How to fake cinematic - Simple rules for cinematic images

In this video, let me show you a couple of things that you can fake to make your images look more cinematic.
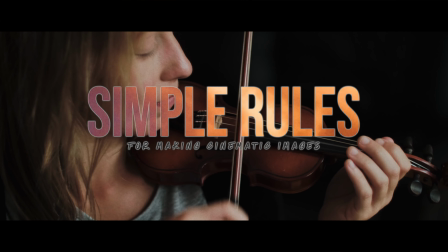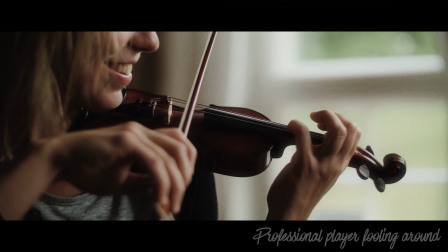13s Okay.
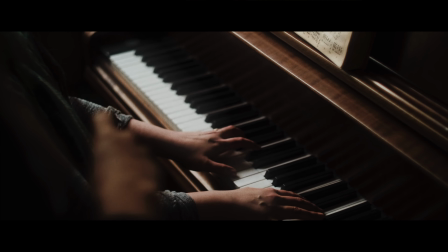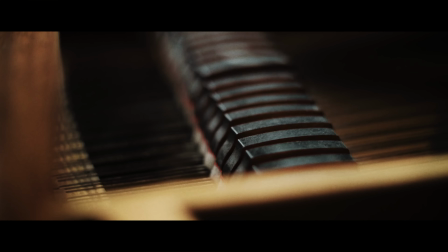This video is part of a series about my simple rules on how to create cinematic images. These rules are like rules of thumb, so they can and should be broken. But these are easy to remember and easy to do, even with minimal or no gear.
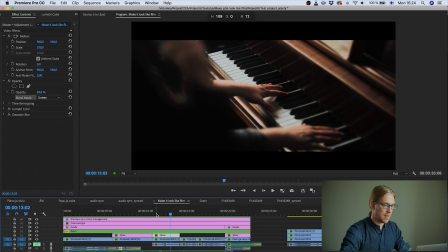44s
So let's start. So let me show you these elements that I've faked to make this video look a bit more like real film. The first thing that I have done is added this adjustment layer with a couple of effects on a screen blending mode. And this adjustment layer simply gives this kind of a glow to the highlight areas.
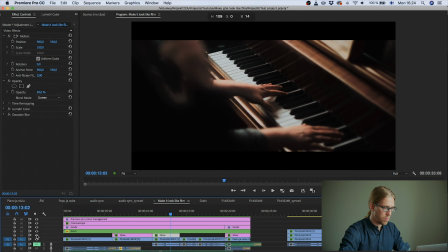62s
So giving these keyboards this a bit of a glow. And to achieve this, let me show you. I've used the Lumetri color effect, and here on the Lumetri color effect on the HSL secondaries,
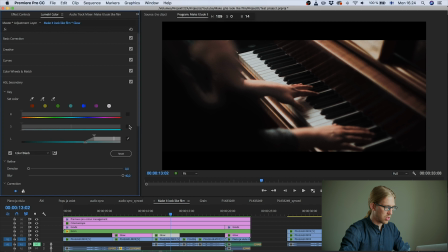74s
I have made this kind of a mask, having this checked off, this checked on, and I'm targeting only the highlight areas, and I have this color to black box on, and then I have a quite nice blur.
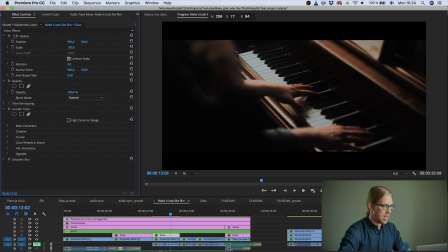88s
And if I put this to normal blending mode and the opacity to 100 and the Gaussian blur off,
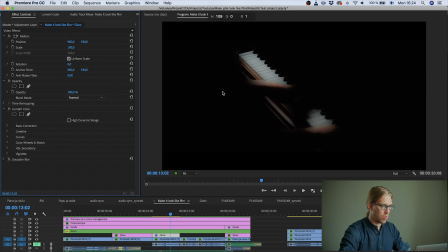95s
you can see that this is how it looks with just this Lumetri panel effect on. And then kind of having this image, so we're kind of cutting out only the highlight areas,
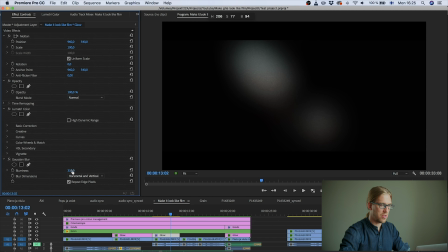108s
I add a very big blur, in this case 300 pixels, and then I put the blending mode to screen,
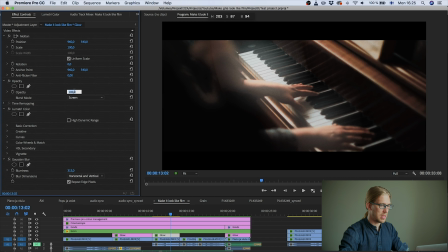116s
and then you can see the glow, but I don't want it to be that strong, so I give it put it to 20. And now we have this glow on the highlight areas.
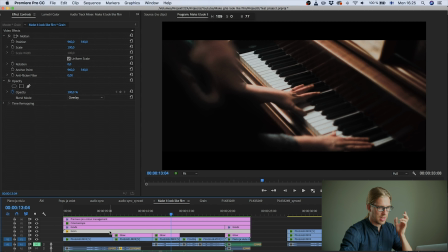126s
And then a next trick that I have, like next fake thing that I have added, is this grain layer. So this is, if I put this into a normal blending mode, you can see that there's this gray layer of grain.
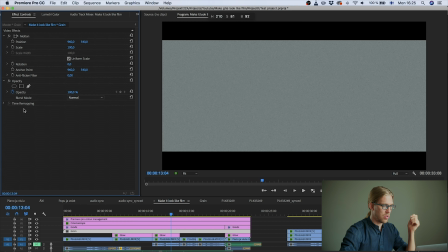139s
And when I have it on overlay blending mode,
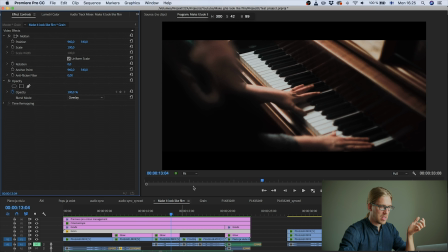144s
it blends in with the footage, giving this footage this very nice filmic,
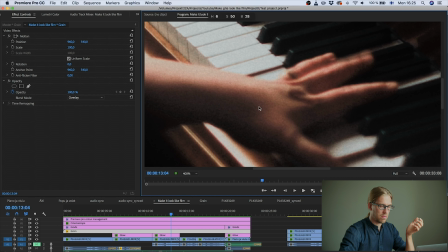149s
let me just zoom all the way into 400, this very nice filmic film grain texture. So if I turn it off, you can see that the image is much more smoother, and with this you have this nice grain effect. And that makes the image look a bit more filmic.
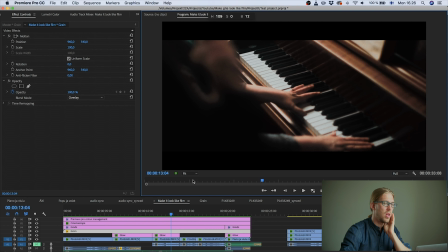165s
And well, the problem here is that if I now upload this to YouTube compression will probably just take the grain effect away. But this is nice if you're showing the video on some like higher quality service, or maybe on a big screen.
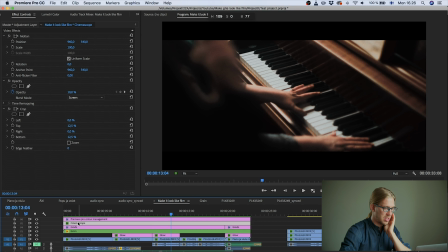181s
And then these bars on top and bottom, I have this adjustment layer, and on the adjustment layer I have this crop effect. And this I have cropped the top and the bottom 12.5%, giving me this cinematic
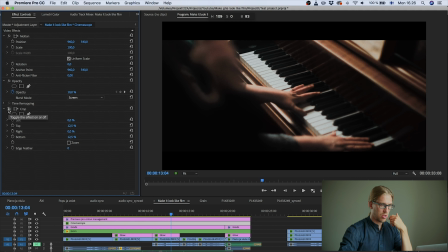197s
2.4:1 aspect ratio. And you can see here that if I turn it off, you can see this footage is like, you can see the whole footage, but with this you can see these crop marks here on top and bottom.
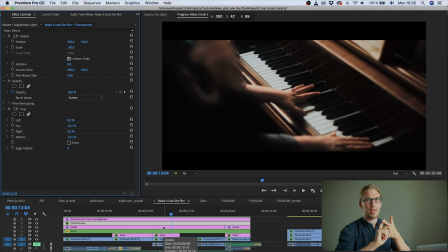211s
And yeah, those are like simple things. Glow, grain, and like letterboxes, those top and bottom crop, are simple things that you can fake to make your images look a bit more cinematic. In these clips I used a color correction kit for the GH5. This is a set of tools for Lumix cameras for color correcting the footage. If you want to learn more about this color correction kit, or you want to learn more about color correcting in general, there's a free course right there, you can go and check it out. I have gotten a lot of positive feedback from that course, so I guess it's good, so then go and check it out.